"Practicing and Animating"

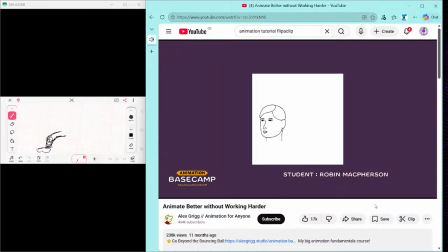1730s
One of my students, Robin, came into the course with very little experience, but was able to turn this head turn into this using this exact technique. If you want to join Robin and the other students in Animation Basecamp, I'll throw a link for that down below. So now we have some really quick ways to make our animation feel more consistent. We can keep improving on its believability and how solid it feels with our second big idea I want to talk about today,
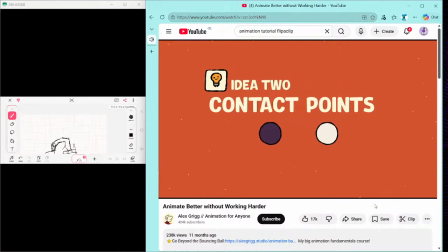1752s
something I like to call contact points.
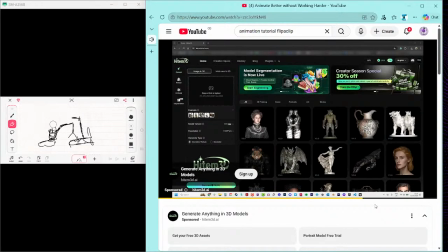1755s Hello everyone, today I am testing an interesting tool called Hitem 3D.
And this is a big one. I don't like to say there are right ways and wrong ways to animate, but I don't think I've ever seen someone get contact points wrong on purpose.
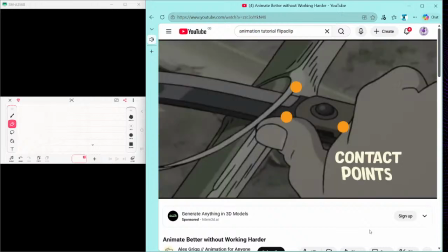1771s
Contact points are any places your characters or objects touch each other. They usually only take up a tiny bit of screen space, which is why they often get overlooked.
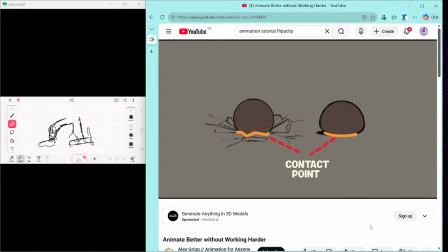1780s
But our brains are incredibly sensitive to these tiny points because they give us lots of information about weight.
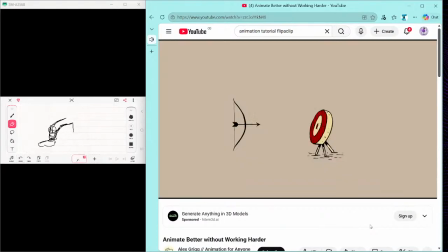1788s
Here's a really simple example from an exercise I like to teach. The goal of the exercise is to fire an arrow at a target. Here's an example of what it might look like if we're not careful. I've got this big impact with the target and it rocks back and bounces into place.
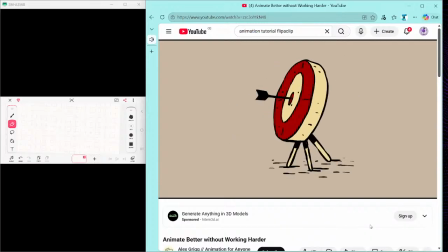1800s
But if we look closely, it looks kind of weird, right? Like kind of floaty. And that's because the feet are moving all over the place in an unnatural way.
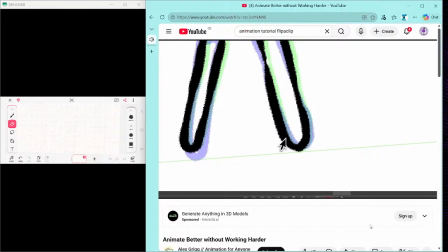1808s
But if I pay special attention to the contact on the ground and really make sure they're staying in the right place, this is what it looks like.
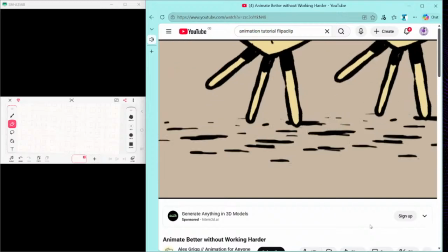1815s
This is the exact same animation, frame for frame. But in one, I've been really careful with the contact points and it feels a lot more believable.
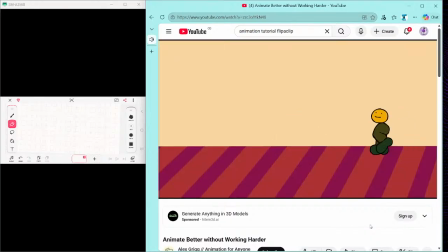1823s
If you have a walk cycle and you put it into a scene with your background and the feet start sliding around, it's always going to feel weird.
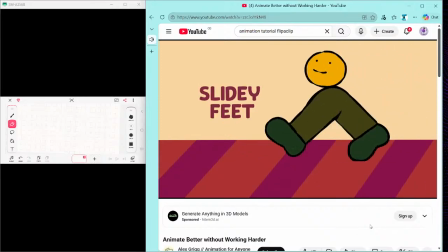1830s
Even if we aren't that conscious of how feet interact with the ground in everyday life, If
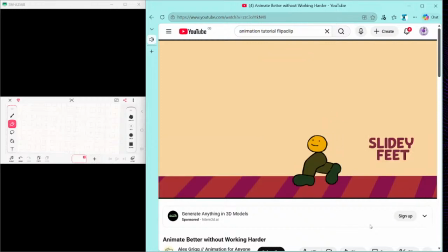1835s
you get it wrong in animation, your audience will always get a gut reaction that something's not quite right.
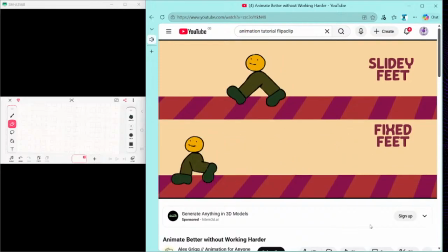1841s
But if you nail the contact points, your animation will feel much more believable.
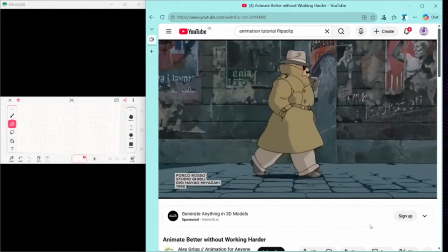1845s
Look at this shot from Porco Rosso. Just perfect. So yeah, really pay attention to contact points.
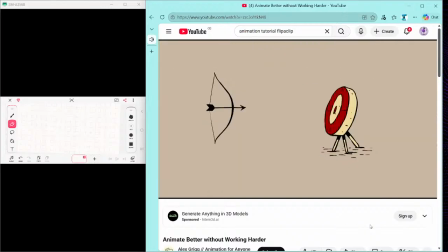1852s
Pay special attention to any time something's touching the ground or when your characters are touching something else.
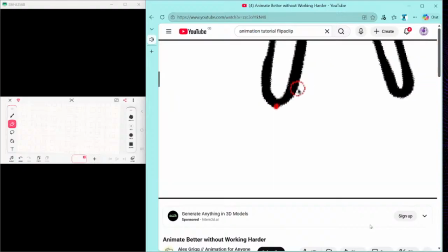1856s
The simplest way to get super consistent contact points is to create a new layer, mark exactly where you want that contact point to be, and use that as your guide.
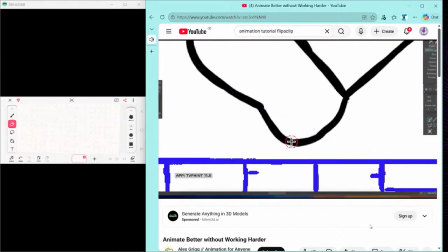1865s
If you're working on a walk cycle, you can pick part of the foot and mark it on each frame.
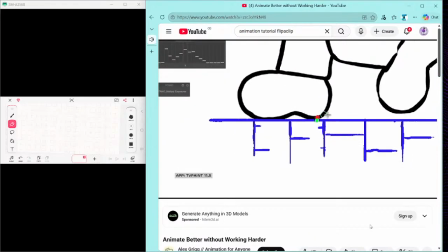1871s
Then pick a spot on the floor and go through and make sure that these points don't slide around.
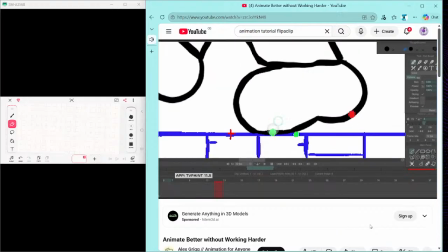1876s
Because toes and heels lift off the floor at different times, you can do the same process for the front of the foot and the back of the foot for the best accuracy. Spending a few extra minutes making sure your contact points are nice and accurate is one of the best habits you can get into as an animator. It'll save you loads of work later on, and it also makes all of your work feel way more believable and solid. And speaking of good habits, that brings me on to my third idea, the perspective reset.
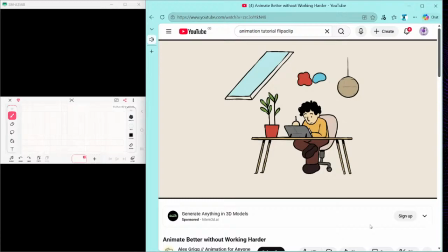1904s
When I imagine animating, it feels like I should be able to draw one frame after the other and just let all my ideas flow out of me. But what I find is that while the day might start like that, as I work longer and longer, I get slower and slower because I'm kind of tangled in all my own ideas and all the frames I've drawn, and I just get stuck. At this point, I either want to give up or I just make loads of extra work for myself that isn't getting me any closer to finishing the shot.
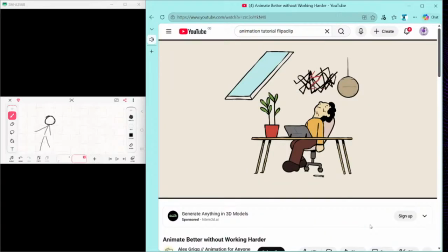1931s
What I discovered though is that I can create some sort of creative circuit breakers which will help me get out of this state of mind and help me skip all that frustration and that extra work. These are like the animator's version of flipping a drawing so you can see it fresh. When we animate, it's really natural to make a lot of our actions take a similar amount of time. And that means that the rhythm ends up being quite boring. It kind of plods along like a metronome, like boom, boom, boom, boom.
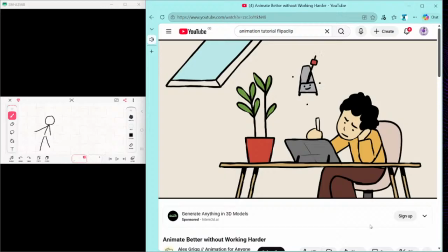1958s
But when you're several hours into animating, this can be really hard to notice. Interesting rhythm is one of the best ways you can improve your animation. So if I ever need to reset my perspective on my rhythm and my timing, all I'll do is I'll play my animation back and make sounds with my mouth as each of the actions happen. We're naturally way better at hearing rhythm than we are at seeing it. Let me show you what I mean.